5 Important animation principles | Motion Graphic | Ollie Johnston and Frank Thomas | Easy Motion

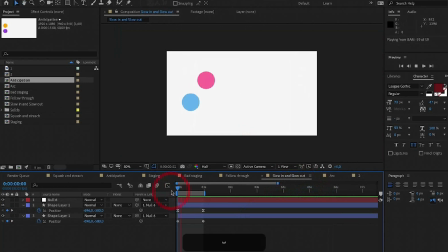(4:08)
Next principle is slow in and slow out. This is basically ease in and ease out in After Effects. As you can see here in this example, we have slow in and slow out, and in this one we don't have anything.
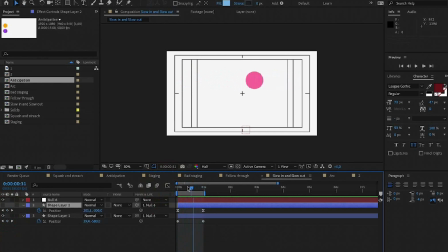(4:25)
And this type of animation is very rare in real life, like you don't see anything like this in real life. That's why when you're playing with animation, it's always good to give ease in or ease out to your animation. This looks much better. This applies to animation and also the motion graphics.
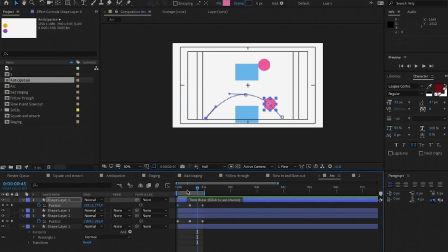(4:41)
The last principle that we are going to cover in this lesson is arc.
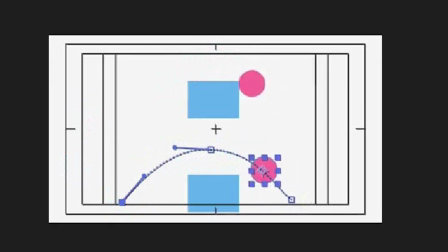(4:45)
Most of the things in real life, they move in the circular path, which is the arc, and very few are moving like the robotic mechanical movement.
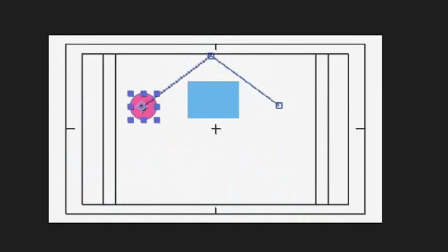(4:55)
So here we have the very mechanical movement. It's very unnatural and not pleasing to the eyes. But if you check this one,
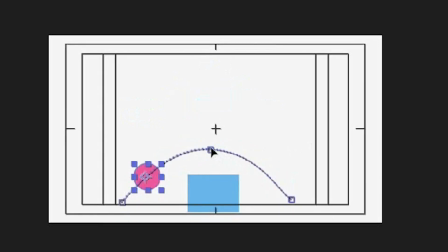(5:06)
we give an off to our animation. It looks much better and much more natural.